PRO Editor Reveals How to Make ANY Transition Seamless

And they're trying to emphasize that cut, that transition to the next scene, and make it not smooth, contrasting the tonal difference between the 2. Absolutely, Scott. It's one of my favorite ways to use music to transition because of that contrast.
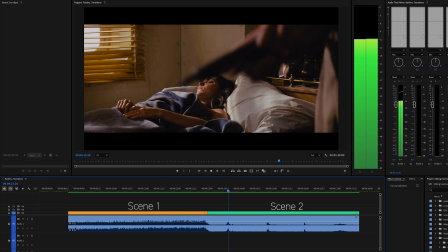262s
So when you have a moment you're really trying to emphasize, what you can do is whatever song you have playing in the first scene,
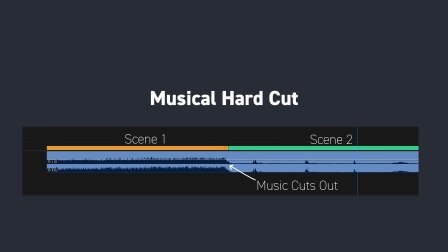269s
have it hard cut out before you go to the next scene. I would call this a musical hard cut, where you hard cut out before the next shot. You could also do this in reverse, where you have no song playing in the first scene, and then you cut to a song right on the first frame of the next scene to create that stark contrast.
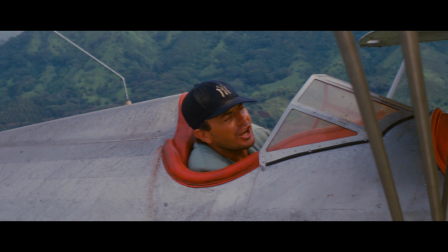290s
And here's our next music technique with another great clip from Raiders of the Lost
Ark. I hate snakes, Chuck! I
hate them!
Come on, show a little backbone, will ya?
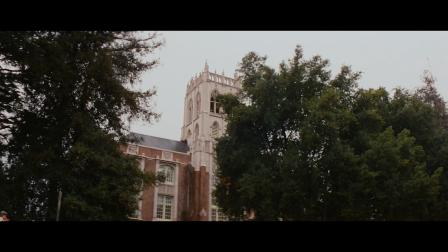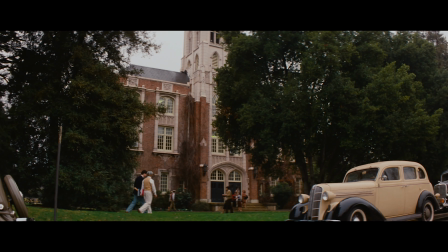Neo, meaning new and lithic.
All right, Scott, so what's going on there?
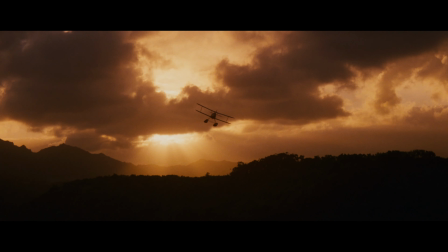320s
The music that's happening at the end of the jungle scene is basically saying, Indy won, everything's great.
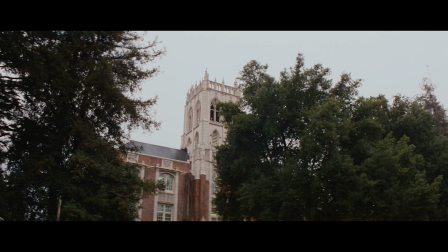326s
We hear the Raiders march. We hear this little kind of comedic beat in the music happening. And then we have this incredible shift to a college campus. And the music acknowledges that with the little gong, almost as if something you'd see or you'd hear on a college campus. And it transitions us very quickly, emotionally, into a scene that's very different, which is a classroom scene. It's somewhat unexpected, but we are cool with it and we're running with it because the music is telling us something very different is happening.
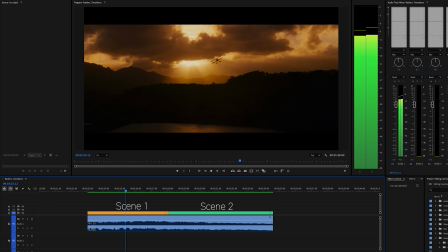357s
So this transition is also a bridge like some of the others we talked about, but it's slightly different because the actual musical composition
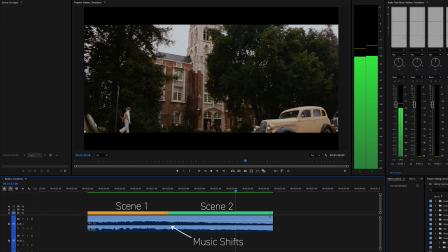365s
changes to get us into the new tone that they're establishing in this next scene. So while the song is consistent and keeps going, there's actually a change in the composition. And I would call this a musical shift. Now, if you're asking, well, how do I do this if I'm not working with a composer like John Williams? Well, you can find tracks that actually have a shift in them. Sometimes you can find a track that has a tonal shift, or sometimes it's just a shift from like verse to chorus or intro to verse. And you can place that shift right on the cut to kind of give this feeling.
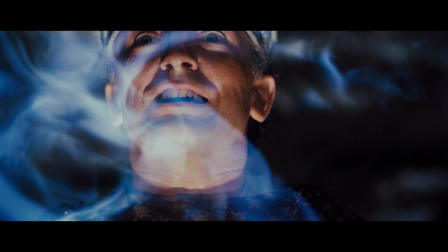400s
And here's the last technique on how to use music to create a transition, but this time it's a little different.
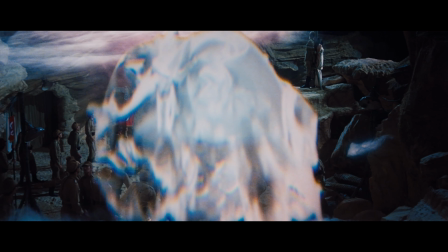406s
Here's another clip from Raiders of the Lost Ark.
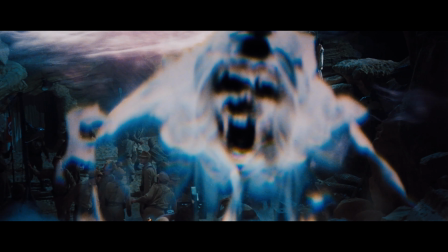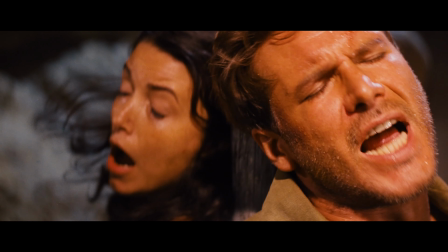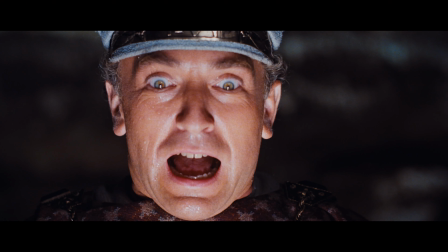422s Don't look right! Keep your eyes shut!
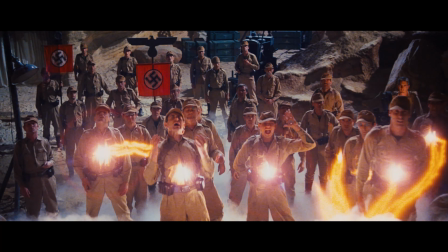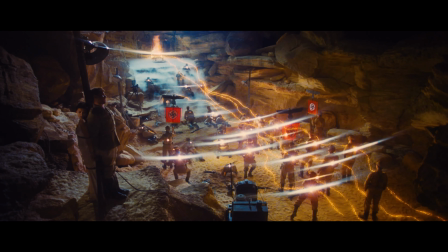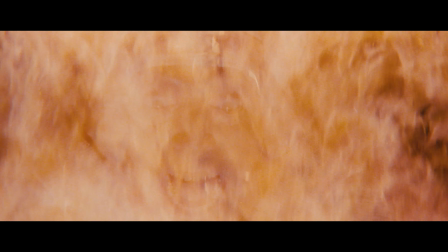All right, Scott, talk a little bit about that classic scene from Raiders of the Lost Ark. Well, I love this scene, and I always loved this moment when I was a kid.
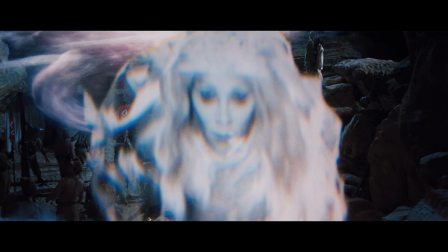460s
John Williams creates this majestic, beautiful score as these angels are sort of flying around, these spirits that are beautiful. And then right when one of the beautiful faces turns into a skull, he immediately indicates that things are not going to go well for the Nazis. Absolutely. And all our other techniques were to transition from one scene to another,
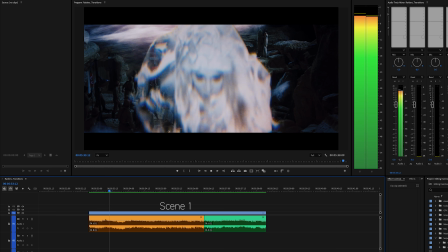484s
but we included this to show that it is possible to do a pretty extreme transition in the music within a scene,
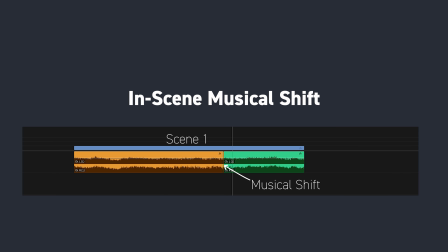494s
even within a shot.